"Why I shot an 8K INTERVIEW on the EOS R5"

Hey everybody, it's Dom here from Lensprotogo and Lens Rentals, and welcome back to the channel. So today I'm going to be shooting an interview using the EOS R5's 8K recording mode. Now you may be asking yourself, why in the world would you do something like that? Well, I promise I have a good reason, but first, let's get this EOS R5 built up into a good interview rig. Okay, so now I got my EOS R5 ready to go for an interview shot. Let's get back to why I'm shooting this interview in 8K in the first place. So the reason I'm doing this is because I'm going to use the shot from the EOS R5 as a master shot to punch
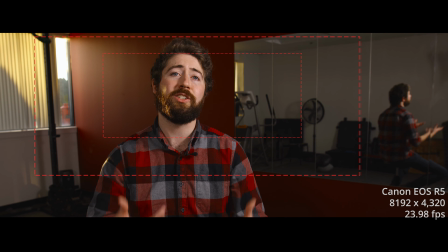(0:37)
into and post and allow me to get a couple of different frames within the frame and still deliver in 4K. So this is a similar concept to shooting in 4K and delivering in 1080,
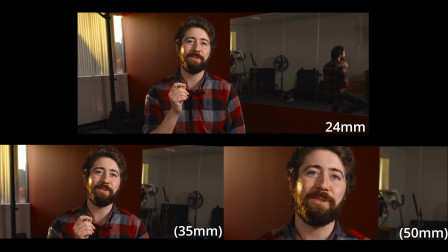(0:47)
but now I want to deliver in 4K and still have all of that freedom to resize and post. So shooting in such a massive resolution is going to allow me to do that, or even add a slow digital zoom, or maybe a dramatic mid-shot punch-in for extra emphasis. And doing this won't sacrifice any resolution because I'm delivering in 4K, which is becoming much more common. So again, you may be asking, when would you need to do this? Well, think about a scenario where you're shooting in real time and you can't bring multiple cameras, but you still want multiple shots. So you can think of this technique like it's a multicam shoot, except all of the cameras have the same angle, but they can each have different perceived focal lengths. So let's take a look at how this works on my interview shoot. So the actual lens I have on this camera is a Sigma 24mm, which is a bit wide traditionally for an interview shot, but I'll get into why I'm doing this.
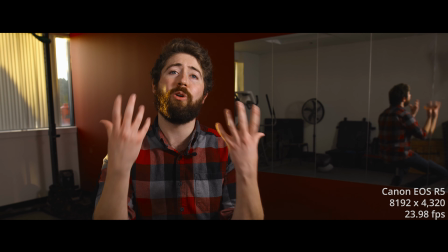(1:40)
Now this is a standard interview shot that you might use as sort of an establisher, typically at the beginning or the end of the interview.
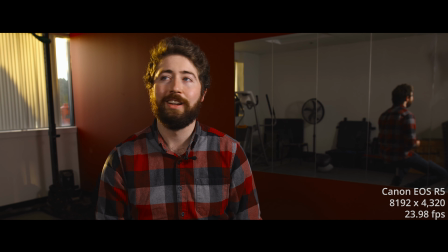(1:46)
This is great for when your subject introduces themselves, and this is a great shot, but you don't want it for the entirety of the interview or it will become less engaging. So during the shoot, I kept this shot locked at this framing, but maybe next time I cut to the shot and post,
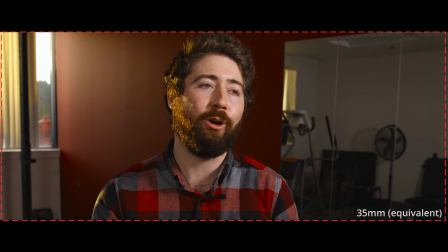(2:01)
I'm going to resize the shot so it's more like a 35 or a 50mm equivalent. And the best part is, on my shoot, I didn't have to change anything to do this.
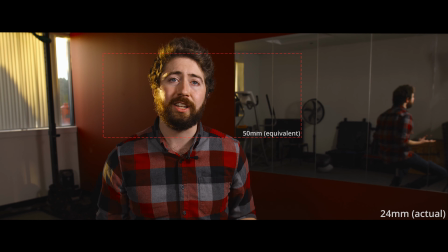(2:11)
No lens swap, no time code syncing or lighting adjustments. All of your shots for this interview are coming out of this one camera.
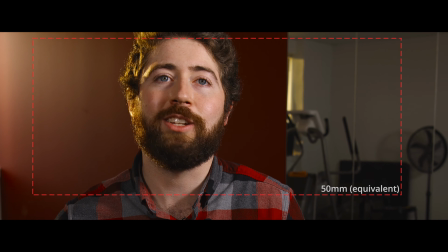(2:19)
So now finally, at the most dramatic part of the interview, maybe you want to punch in even more for a dramatic close-up when your subject says something really impactful.
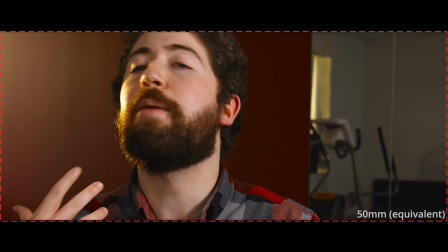(2:27)
So now I'm going to punch in nice and close, but I'm still remaining vigilant of my 4K framing.
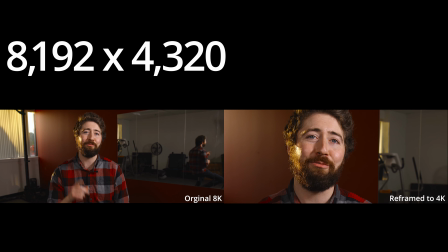(2:33)
So I did some extremely complicated math and found out that 8K video should be 200% larger than 4K video. And inversely, in Premiere, that means that 8K scaled down to 50% should bring me back to 4K. So 8K video scaled down to 50% should be my limit if I still want to deliver in a true 4K. Okay, so there you have it. That's how I use the EOS R5's 8K recording mode to shoot an interview.
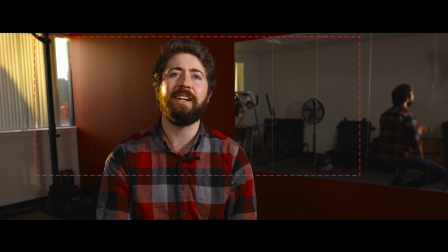(3:00)
And just to recap, this allowed me to reframe a shot from one singular camera into
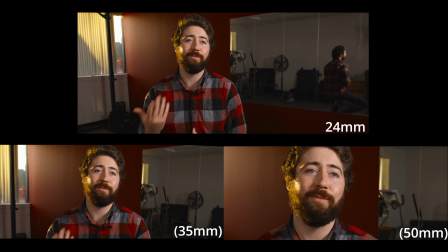(3:07)
multiple different shots that I'm going to be able to cut into and out of seamlessly. Okay, so if you have any questions about the gear that I use to capture this 8K interview, or you have any 8K video applications that you want to try out or are doing right now, drop a comment in the comment section and we'll start a discussion about applications for 8K video. Also, if you like this video, make sure to hit that like button below, and if you're not already, subscribe to the channel so you can stay tuned in for more of our weekly content. And we'll see you in the next one.